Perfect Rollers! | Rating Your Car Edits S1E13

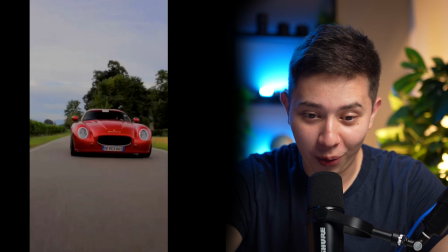Nice. Oh, nice. Okay, I like that you're kind of telling the story of the day as it's happening, and you're cutting between the behind the scenes and the final video. I haven't actually seen something like that. Usually people do the behind the scenes and they cut to the final video, but this is sick, bro. My only advice with rollers, when you're right in front of the car looks very flat, very two-dimensional, you know what I mean? So what I like to do is I like to be on the side such that the car is like this.
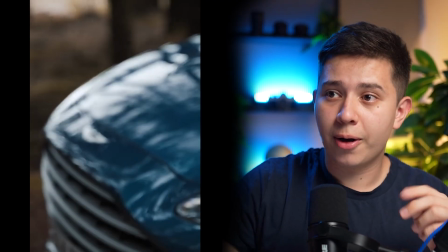It shows some really good rollers there. So if you do rollers like this video here, where I'm kind of on the side and you can see the car, you get a lot more depth.
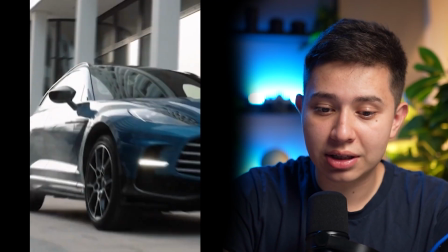And if you stay really low, you get to see the ground a lot, which kind of indicates speed.
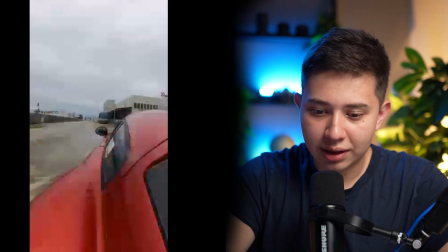These shots here are good, don't get me wrong. The only thing is, for example, this one, you know, the frame is a little bit off.
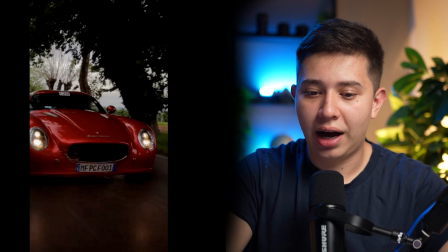It's quite a not so dramatic angle, and for a car like this, which has a lot of nice curves, it'd be nice to kind of enhance them by seeing them at an angle, if that makes sense. But apart, like, this shot here is probably your best shot.
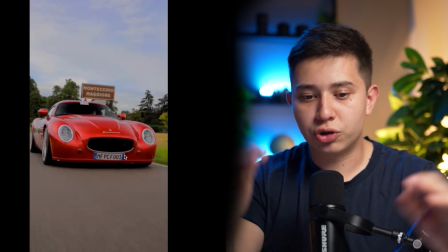You know, it's nice and low, you get a lot more depth. I would try and keep your horizon centered because it's a little bit off. Just those little things give it that extra little bit of spice. So yeah, bro, keep doing what you're doing, man. You're killing it. You're absolutely killing it. I love it. I don't even know what car this is, but I'm gonna give you 3.7 out of 5 rollers.
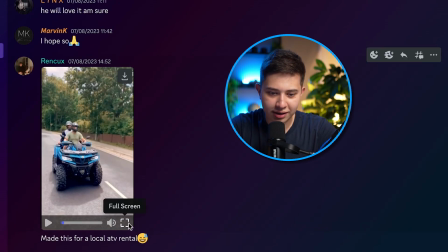Okay, made this for local ATV rental. I like that. Okay.
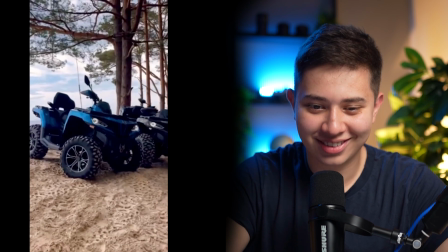Oh, nice. Come on. I like it. I like it. That's decent, bro. That's decent. I like it.
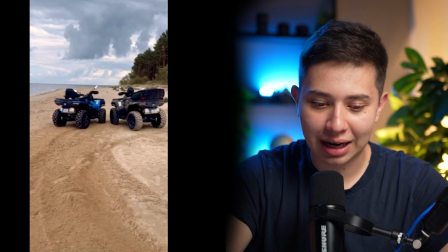Pretty simple, but clean speed ramps, clean tracking. This track here was great. This one here was great. I'll try and color grade the shots a bit more. I'm assuming you shot on a phone, but just try and, you know, stylize the colors a bit more.
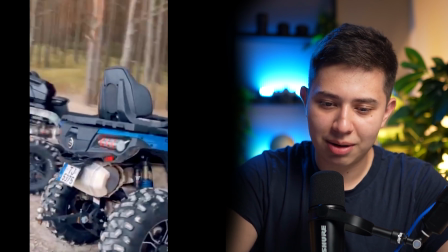I think some shots could do with more contrast, maybe like these ones here. The greens look a bit flat. So colors, definitely something you should be doing. One thing with effects, and a lot of you guys do this, you know, we have a random saber outline here, which is fine.
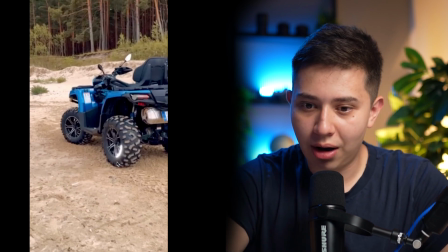I would just try and be consistent. If you're gonna have one saber outline here, have it somewhere else, or have a different type of flashy effect.
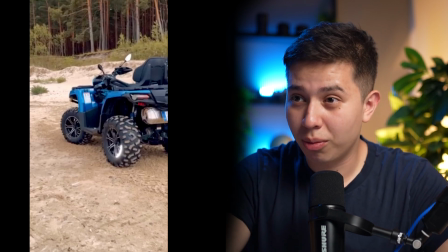That way the effects don't stick out so much and instead feel like they're part of the video. You know what I mean? So let's try and keep things a bit more consistent.
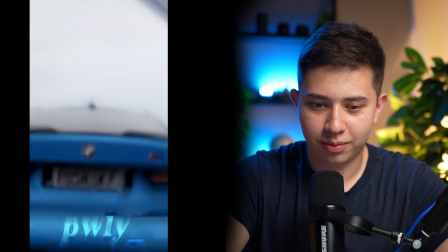Damn. Damn. Okay, I like that. Okay, I know what you're doing. You're trying to do that I can't pronounce his name, bro.
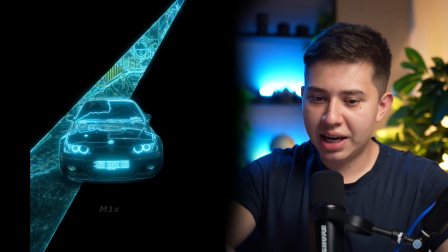That style with like the, you know, the shapes and the Brazilian funk music.
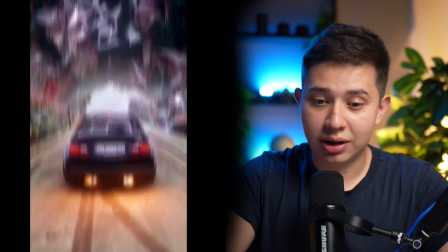And I'm doing a breakdown on his style, and it's pretty good. It's pretty good.
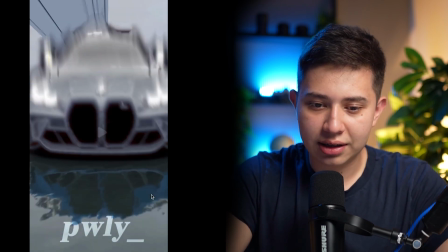You got the logo at the beginning. I like it. The thing is, some of these effects are not timed to the music.
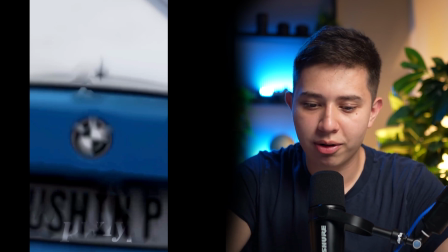You know, just slightly off the music. I'm not sure if that was an export error or whatever, but try and keep things on the beat such that they have more of an impact.
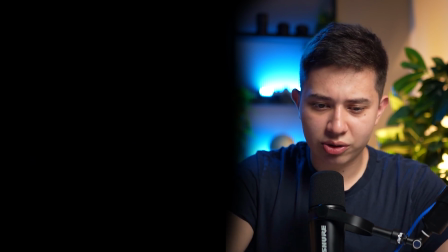Now, I would say this intro is a bit confusing because there's a lot of black space, then these things kind of randomly pop up, and then the logo pops up and goes away, and then the shot comes in. Like, I'll try and keep things more coherent. You know, I know you're emulating the style, but try and bring in your own style.
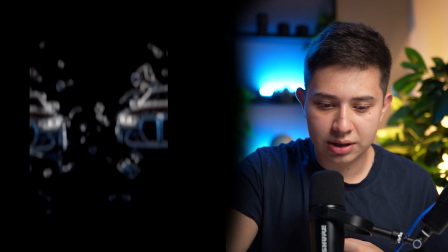Like, have the logo come in, have you know, these two cars like this be the same color and style,
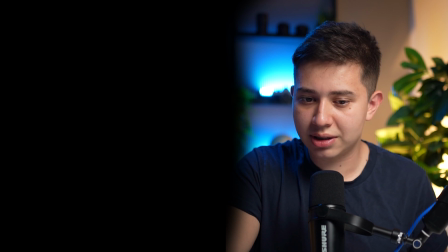have these colors be the same color and style as the logo, and have a way to transition them through.
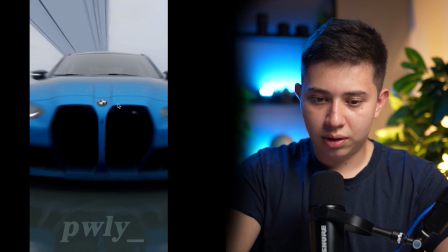Maybe have the logo, you know, transition to this logo here such that, you know, it kind of keeps the video going.
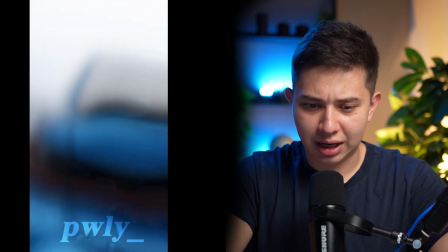But I get it, bro. I get it. I mean, firstly, the clips are clean, man. Sick. I mean, I don't mind the effects.
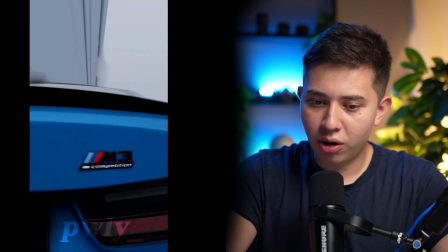I think they're cool, and I think they work pretty well just when they're perfectly timed to the music.
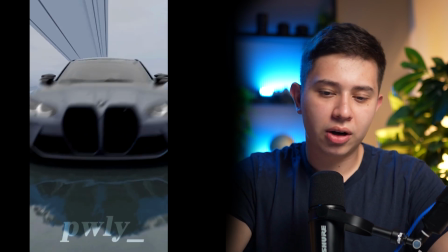I would say your cinematography, I know you probably did it on a game. This is perfectly framed.
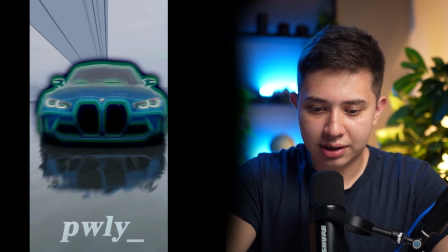Perfect. Then our eyes are kind of somewhere here in the center. Then our eyes go down here, slightly lower.
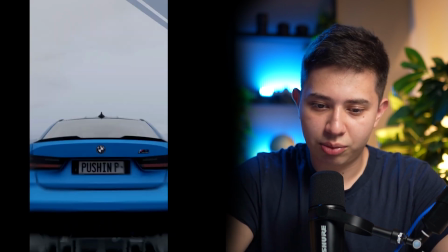I'll try and move this higher up. Then our eyes are kind of same place. But then our eyes are like lower down, and then from there, like lower down.
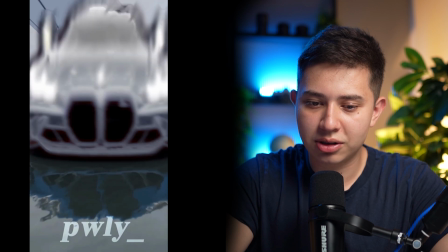So I'll try and just keep things higher up in the center, especially going from there to down low. So I'll just do that.
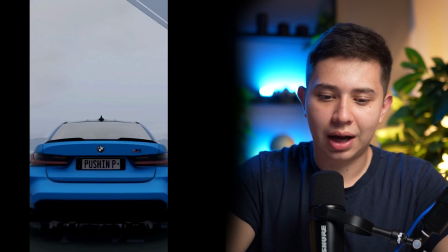But bro, effects look dope. I like the way you're doing it. Because there's room for improvement, but still you did a good job. I'm gonna give you 3.6 out of 5 triangle effects.